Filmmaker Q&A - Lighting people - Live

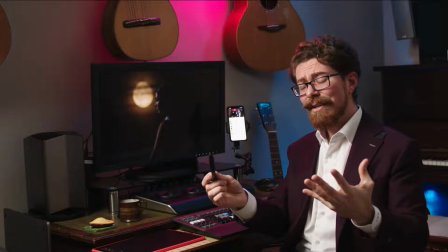(58:14)
I used to do a lot of time-lapse photography, and something that you very quickly learn is moonlight casts shadows.
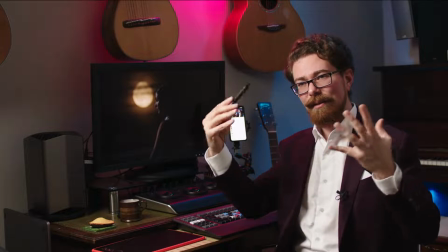(58:21)
You can't necessarily see them most of the time. It's not something you'll notice if you're in a city. Moonlight casts shadows just like the sun.
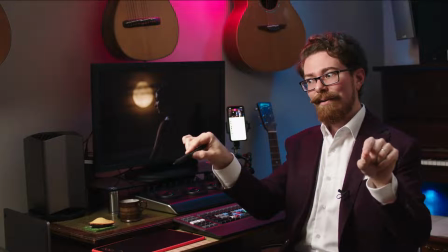(58:27)
When the moon rises, it rises like the sun, and you see the shadows being really long, and then as the moon goes up, the shadows get short.
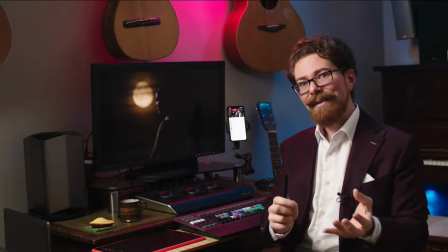(58:34)
It is a miniature sun. It's a lot dimmer than the sun, but it has the same qualities for all intents and purposes.
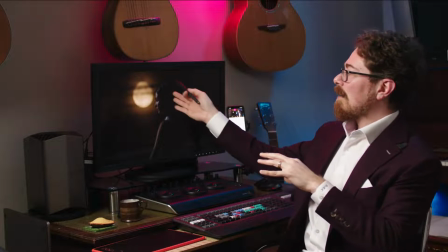(58:42)
So to think that we're going to get any light off this moon onto her, no way.
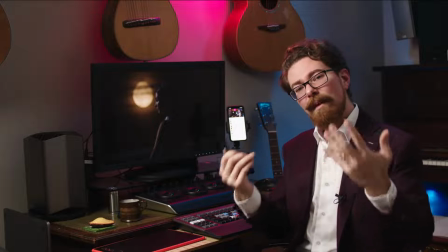(58:48)
But here's the pinch. It's a practical in shot.
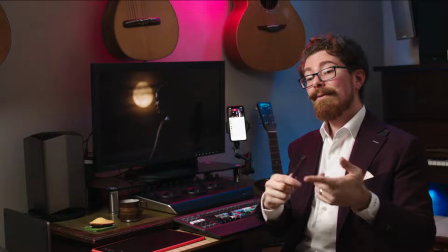(58:53)
It's there, and it's actually really bright. If you ever tried to take a picture of the moon, it's usually just a blown out circle.
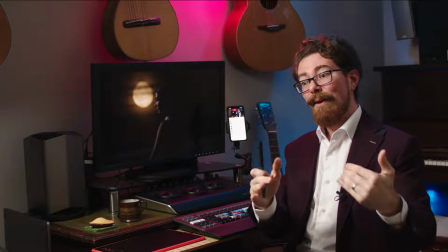(58:59)
Okay, if you stop down a lot, then it's not, but then all of your foreground interest,
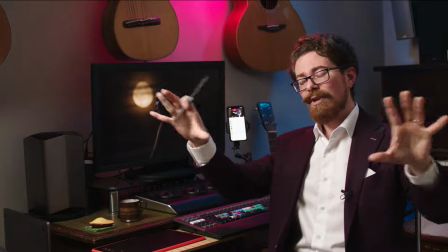(59:04)
if you're out doing some crazy shot of, I don't know, a mountain or something,
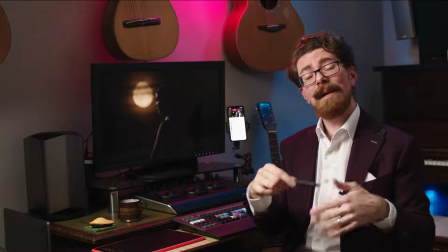(59:09)
the chances that you get the moon exposed and the mountain exposed are pretty slim. You'd have to use like a grad ND or something, which sounds crazy for a night time lapse.
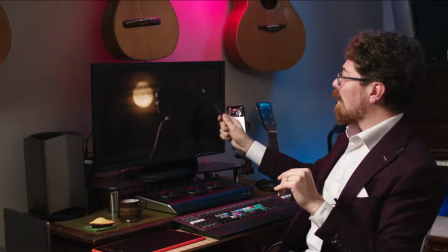(59:17)
I digress. The point here is that to do this shot, we've got to fight any number of different things.
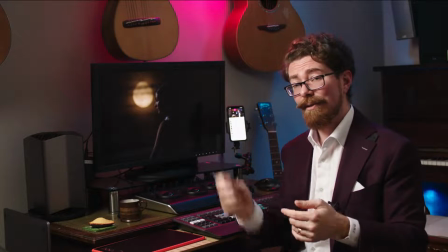(59:24)
We've got to fight the fact the moonlight's not going to play on her, obviously.
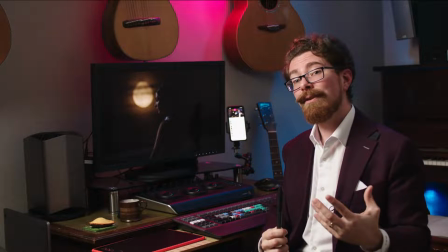(59:27)
The moon's really bright in shot, so we need light on her, and we need a fair amount of light on her, but not too much, because otherwise we're going to lose the moon.
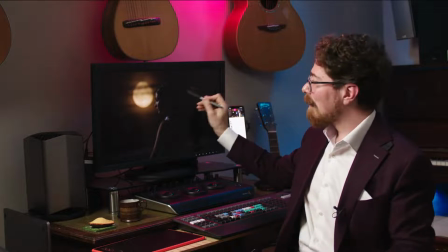(59:35)
And that moon is enormous.
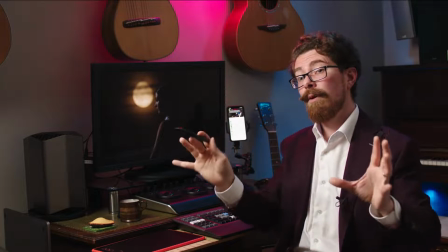(59:38)
Anyone who has tried to do a shot of the moon and get it big in shot will know that you need to use a very long telephoto lens to achieve that.
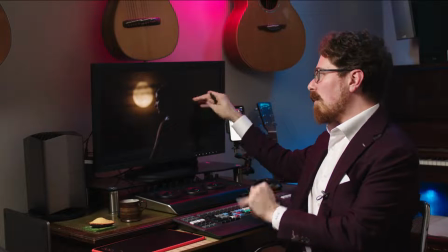(59:47)
Now actually here we cheated a number of things. At this point the moon is just risen, and it's going to rise really fast.
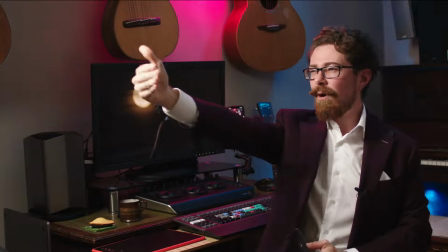(59:55)
If the trick you use for sunlight is if you hold your hand out like this, don't look at the sun.
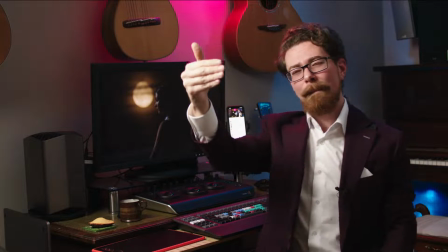(60:00)
If you hold your hand out like that and the sun is 4 fingers away, I forget what the equation is, it's like every finger's 5 minutes, I think.
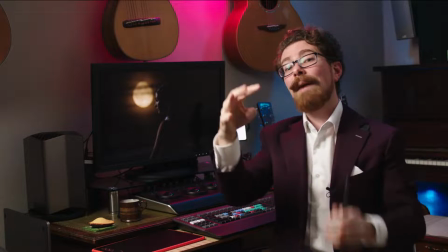(60:07)
So you know that you can roughly work out when the sun's coming down how many minutes of sunlight you have until the sun completely sets.
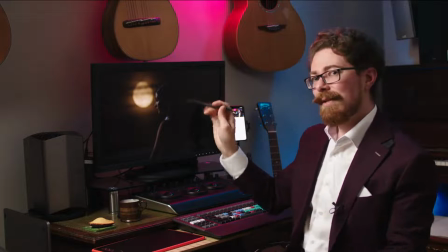(60:15)
Similar situation with the moon.
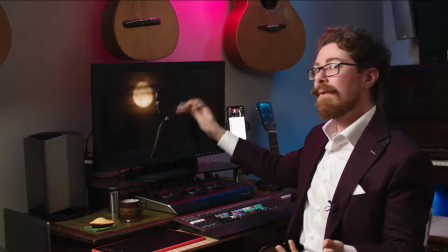(60:16)
You're talking over the course of 20 minutes here, you're going to have it move completely, especially to get her in shot with it as well.
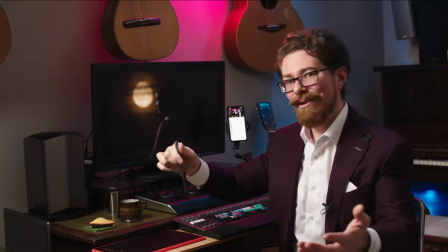(60:25)
So we had to move so fast, and we were trying to get all the other shots. This was a bonus, and I just kind of went, we've got to get this.
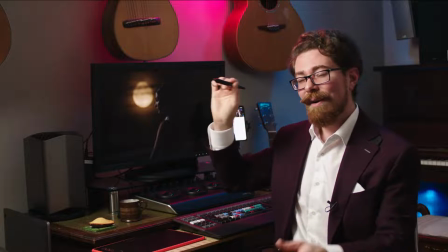(60:30)
So for this, we went on a 70-200, which is a pretty slow lens,
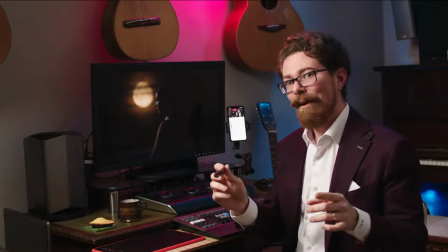(60:35)
f2.8, and we want to stop down a little bit for a number of reasons, which I will go into.
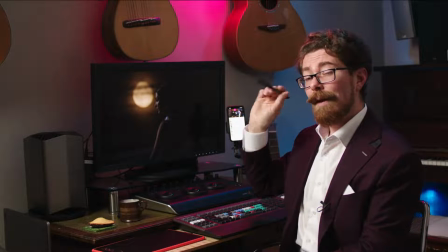(60:41)
We had to go a long way away, limited on how far we can go back, but a 70-200 on an Ursa Pro is what this was.
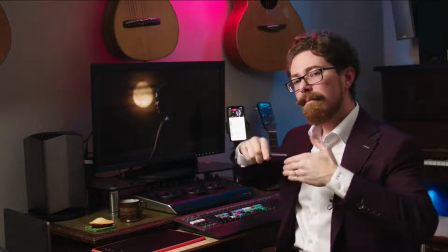(60:49)
It still wasn't long enough to get the moon that big.
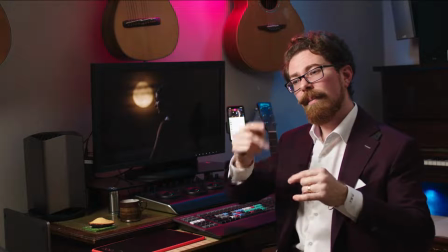(60:52)
So I used the crop sensor mode, and I did the crop sensor mode because I wanted to frame it up perfectly and know what I was getting there and then,
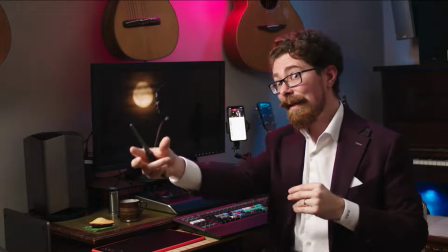(60:59)
rather than doing 4.6K and then pulling it in post.
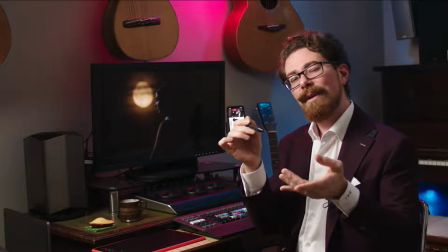(61:02)
Also wanted to make sure I was perfectly sharp and be able to do a focus pull on it, which was going to be tricky if you zoomed out.
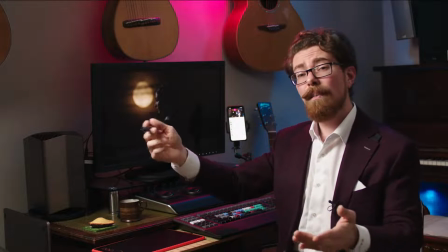(61:09)
So zoomed in, then that's like a 2x crop, so you're at 400 on Super 35,
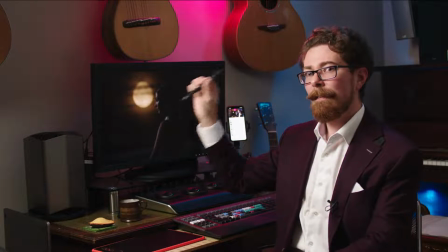(61:15)
which is getting to the realms where you get this big moon in shot. But because you cropped into the sensor, because you cropped into the center of the lens,
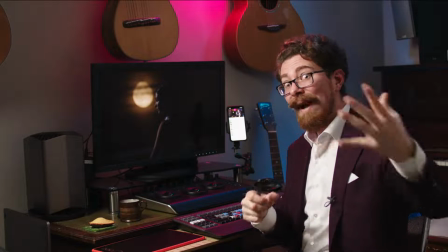(61:23)
and you're going to notice all the deficiencies around that, I had to stop down.
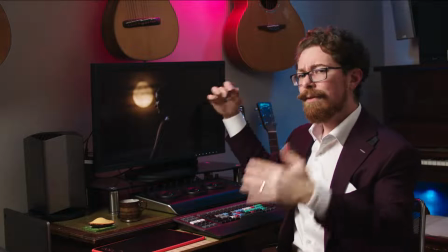(61:29)
So I stopped down a bit, which is fine because we need the moon to be exposed. You need to stop down even at 2.8 to get the moon properly exposed.
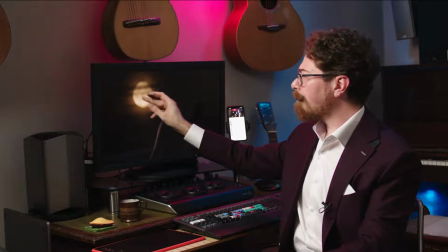(61:35)
And then we just brought the broncolor in. For this, it was, I think it was in a beauty dish, and we had it just off to the side here.
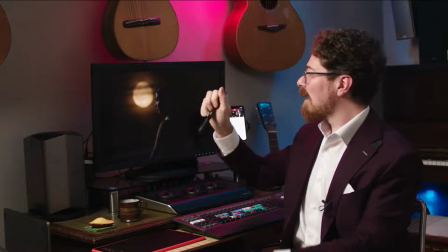(61:41)
I had them carefully dialing in the color temperature, carefully dialing in the intensity so that we get this light on her.
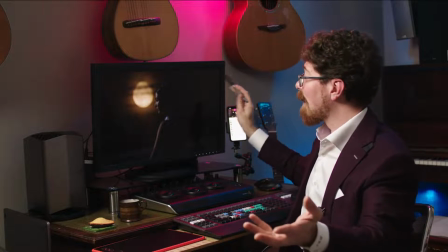(61:48)
And the cheat here is, obviously, that is meant to feel like the moon is lighting her.
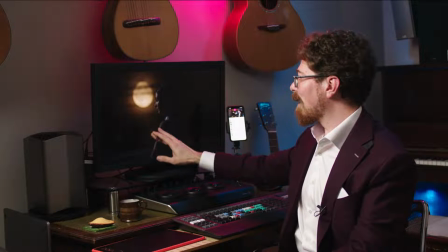(61:53)
Doesn't work like that. The moon would not be lighting her like this. This is coming from the side. And you see this kind of cheat all the time.
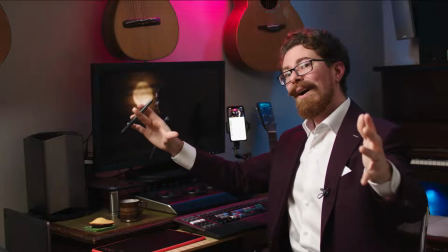(61:59)
Obviously, that's what we build our whole empire as cinematographers, as people who light things on.
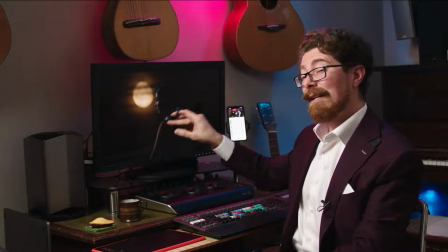(62:06)
So having the light coming in slightly sidey, cheating it, no one's going to notice.
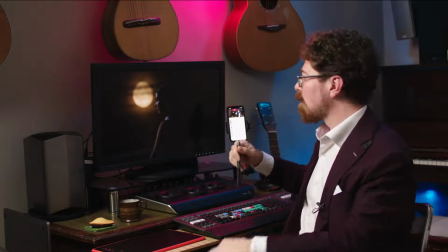(62:11)
It feels like she's being lit by the moon. Of course, you show that to someone, go, yeah, got this lovely moonlit shot.
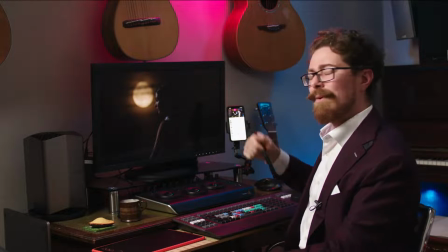(62:16)
Of course the moon is lighting her. Why wouldn't it be?